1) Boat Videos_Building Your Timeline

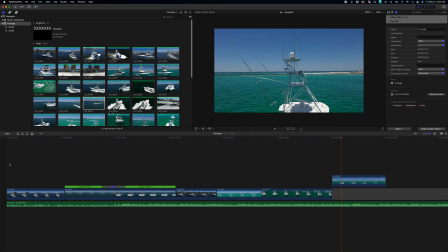Okay, so we got this intro guy.
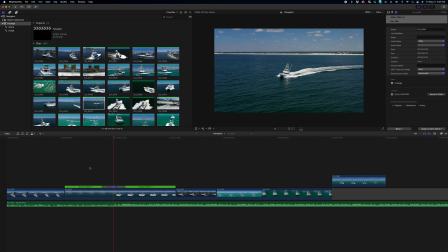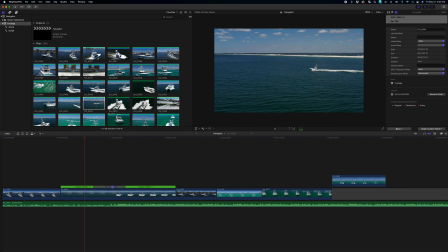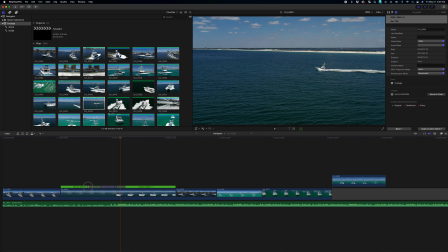So what we're going to do to help with that crescendo I was talking about is just by moving this guy, you'll see how it pushes. So it's just like a transition, as if you Command T, stretch him out here.
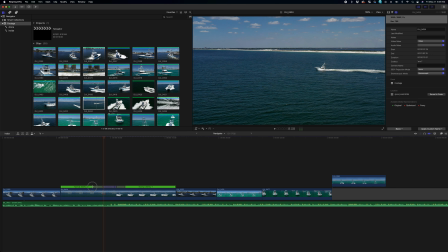Same kind of deal with these guys. So sometimes if I'm trying to get that close,
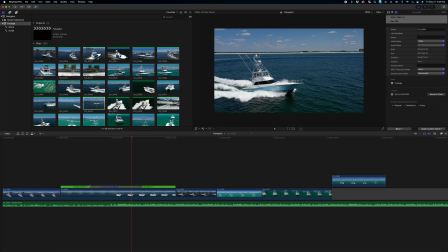if we want to like extend it, give it a little bit more of an elasticity feel.
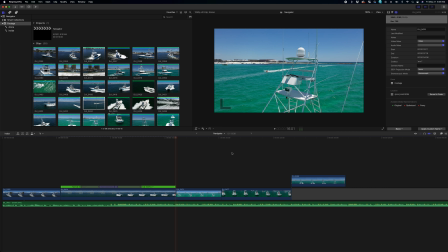Okay, so yeah, don't like that shot. All right, so where to go?
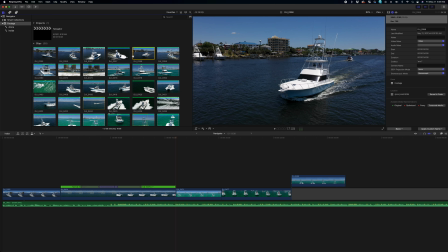I don't know. That's kind of where I'm going to skip a lot of this. All right, I kind of like this guy just because it's clean.
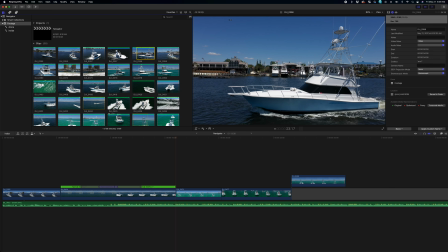And we got some other big boats behind him. He's not the only vessel here. Cool.
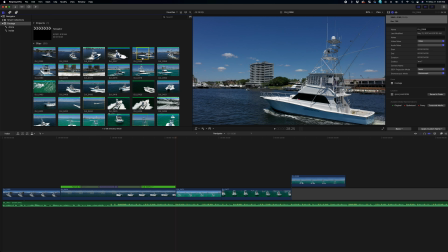Zoom. Yeah. But, okay.
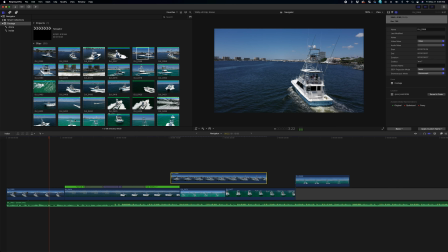So, man, we're going to have to find something here.
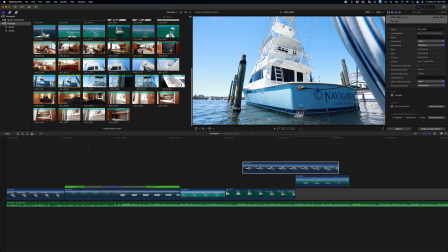I think we'll probably use one of these guys or one of these kind of clips because I don't want to go drone like that.
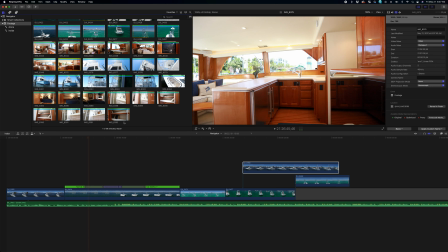But I don't want to show the inside of the house yet. Once we get in, so it's called a salon.
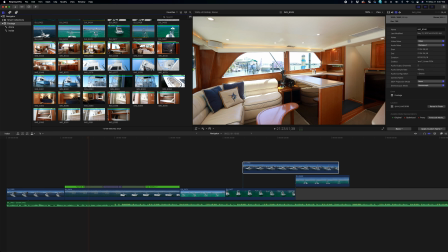I don't know why it's called a salon, but inside a big ass boat like this is called a salon.
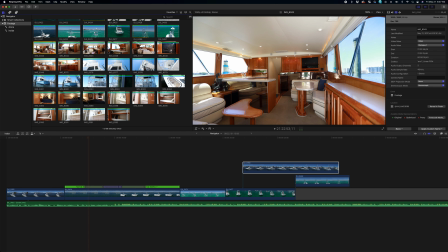If you want to really impress a boat salesman, boat broker, refer to the inside of the boat as a salon.
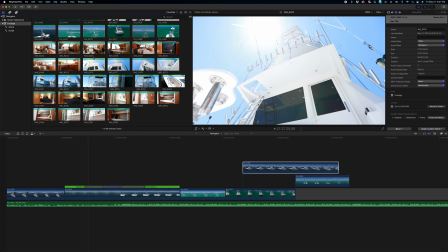Yeah, something like this will be what we're gonna use.
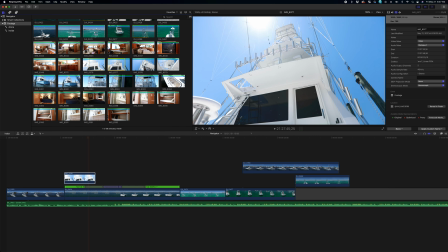Also, what I didn't get, which I normally do, on the side of the boats, it'll have the make, the person who made it.
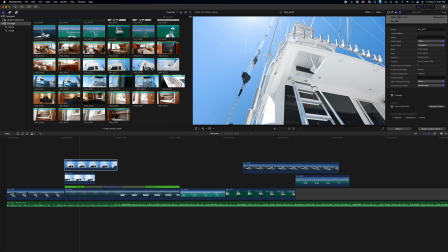So in this case, this is a Viking boat, or there's Bertram, there's Hatteris's, stuff like that.
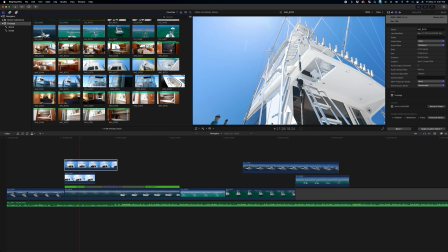I think, yeah, you'll see it here just a tad. I'll normally get a super up close shot of that, so my bad. But that's always a good little push-in shot to go to somewhere else.
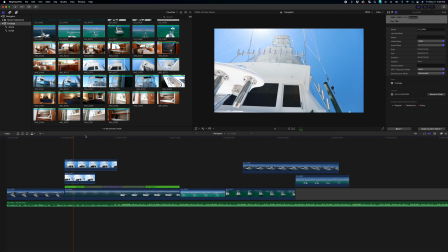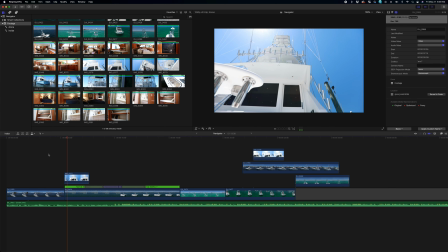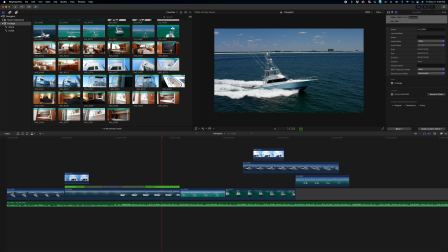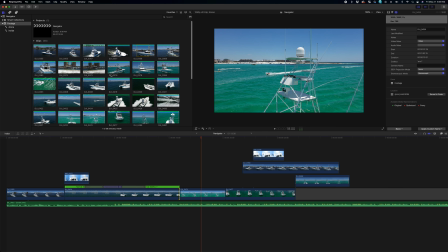Okay.
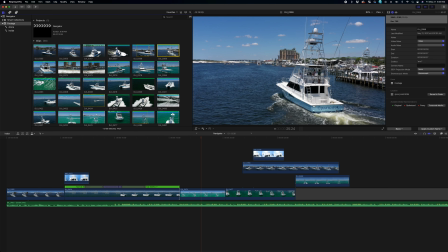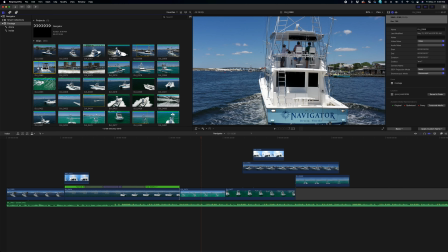Yeah.